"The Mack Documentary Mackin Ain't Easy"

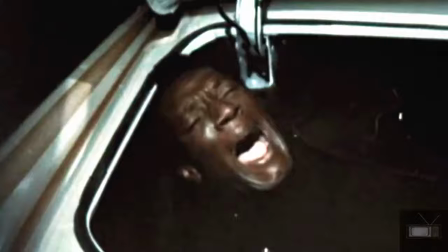1502s Oh, no!
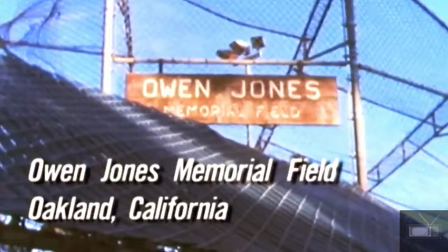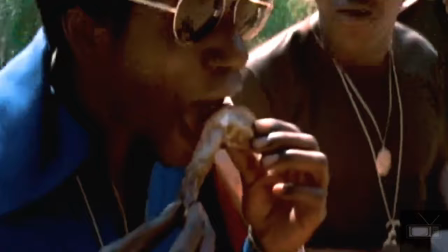And Players Picnic, which was very popular, one of the most insane days I've ever seen.
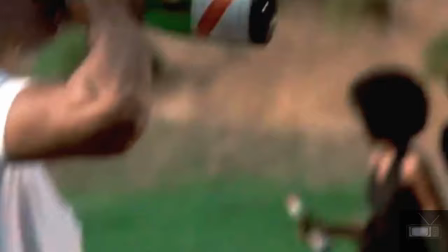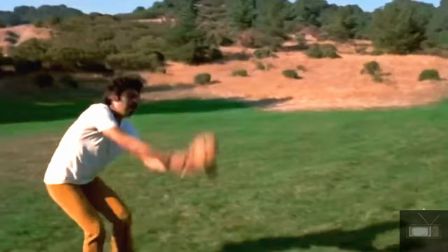1526s
It was really a real baseball game played with real people who were stoned.
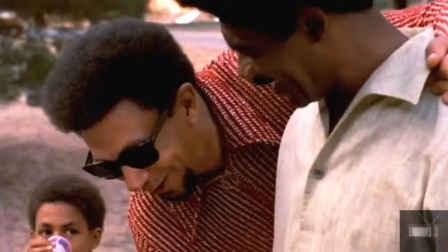1533s
They would do that. They would have, every year they would have a Players Picnic. Everybody who was close to Frank and close to the Wards came and did that scene.
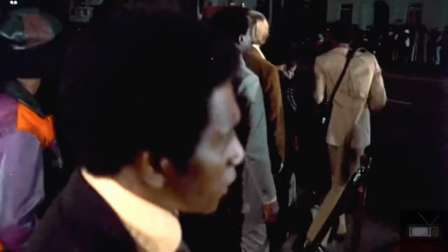1542s
But the scene that mattered most to Frank was the Players Ball.
Good evening, ladies and gentlemen.
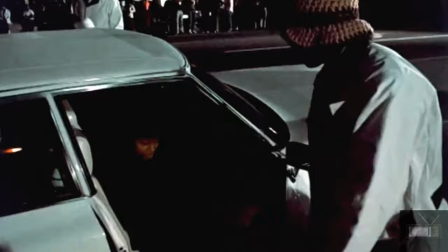1547s This is Larry Lane welcoming you to the 8th Players Convention.
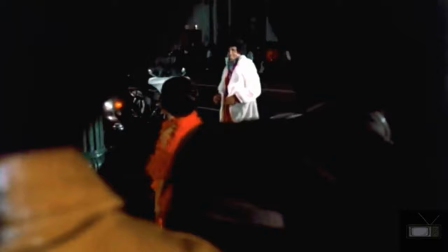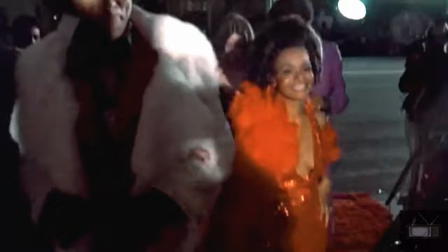1557s
We see the documentary style seeping into the Mack, particularly the Players Ball scene, where you can see the handheld and you can feel the light on top of the camera. Also, they look at the camera. A lot of people look at the camera. Nobody's, like, you know, holding it against the movie.
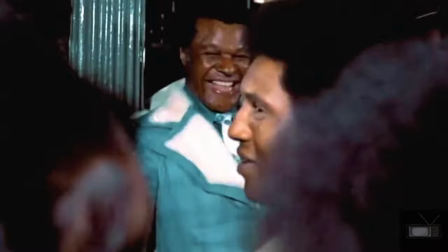1569s
It feels real. For me personally, it was so fascinating because I've never been in a room where everybody in there was extolling the greatness or the joy of being a criminal.
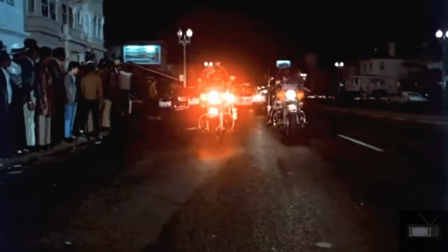1578s
Most of the people that were legitimate, I shoot your daddy crowd. I mean, they really were criminals. And you went out and hired real policemen to block the streets. And those real cops knew that these were gangsters.
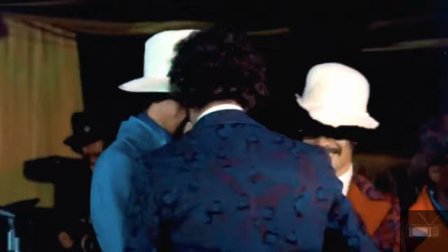1590s First runner-up, Frank Ward!
Frank would say to me, I should be named the player of the year, not Max.
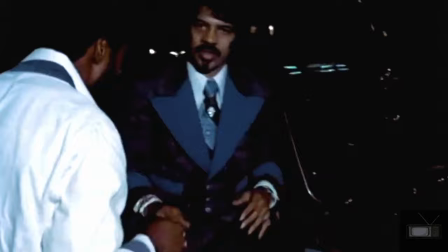1599s
I'm the player of the year. Max can be the runner-up. In all absolute honesty, he'd say, I am the peacock. I look splendid. And I don't want you to ever lose sight of that. I am the peacock.
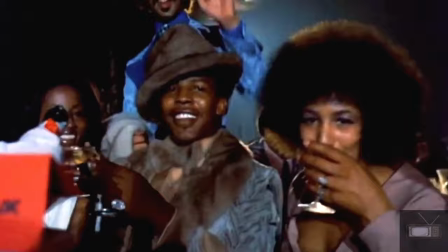1615s
You look at the scene of the Players Ball and you say, my God, there were all those players.
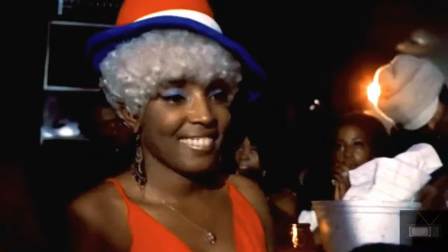1621s
That's not a set. Those are the tables, those are the walls, those are the people. That's the feel of it.
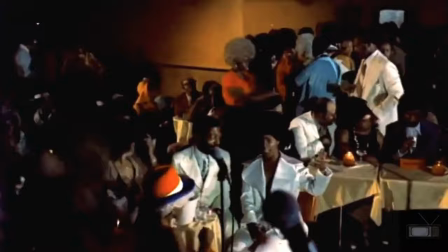1626s
It works because there's a truth to it, because the costumes, the clothing, is what people were wearing.
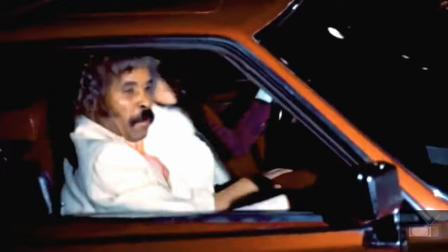1632s
Going from clothing to cars, you have to have the best ride. Frank said, I'm going to have a ride built. He said, I want a swimming pool on top of my car. I mean, how could they compete with that?
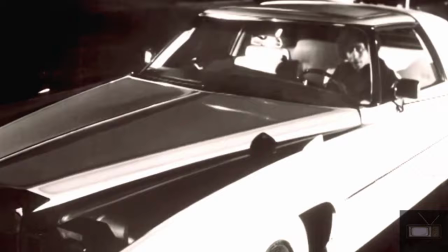1646s
That was the real car. That was Teddy's car, incidentally, one of the Ward Brothers' cars. They had shops in Beverly Hills that were copying that pimpmobile and selling it to people in Beverly Hills.
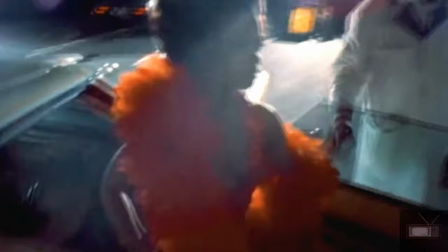1654s
Cars, clothing, every piece of this fabric is intertwined.
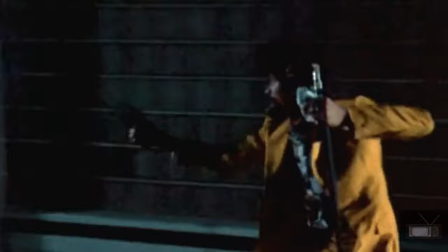1660s
This is the truth. This is real. We were being hit on all four sides on every day of the shoot, not knowing what was going to happen.
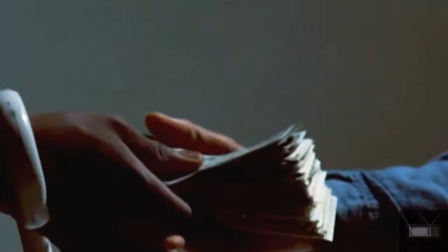1671s
The Panthers are over here battering us. The underworld is over here battering us. The lack of money is over here battering us. And at one point, I went to Frank and said, Frank, man, I don't know if we can finish. And I thought Frank went like this with me.
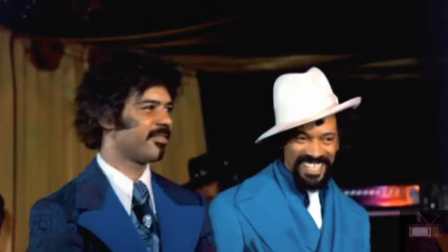1693s
You told me you wanted my protection. You wanted me to support you. I gave you my word.
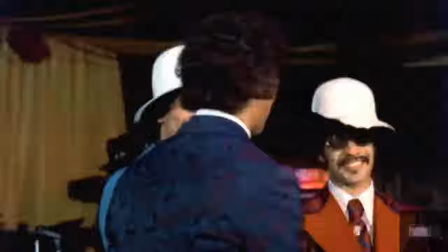1699s
You gave me your word. You make this movie, man. You finish this fucking movie.
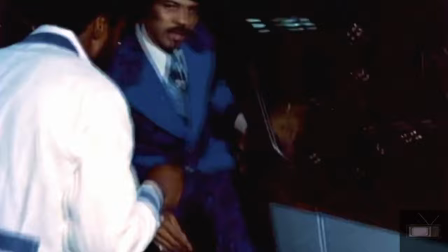1705s
There was no way out. There was going to be an ending, and it wasn't just going to be an ending of the film, it was just going to be an ending to that phase of everybody's life.
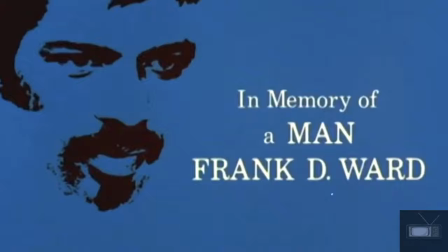Unfortunately, Frank was killed, which is beyond a tragedy. Frank Ward was murdered at about 2 in the morning with his girlfriend, shot in the back of the head. It had to be someone close to him. I think it was done by orders of Huey Newton. But I think so, but I couldn't prove it. The accusations were just wild, like wildfire. You know, all the Panthers had him killed.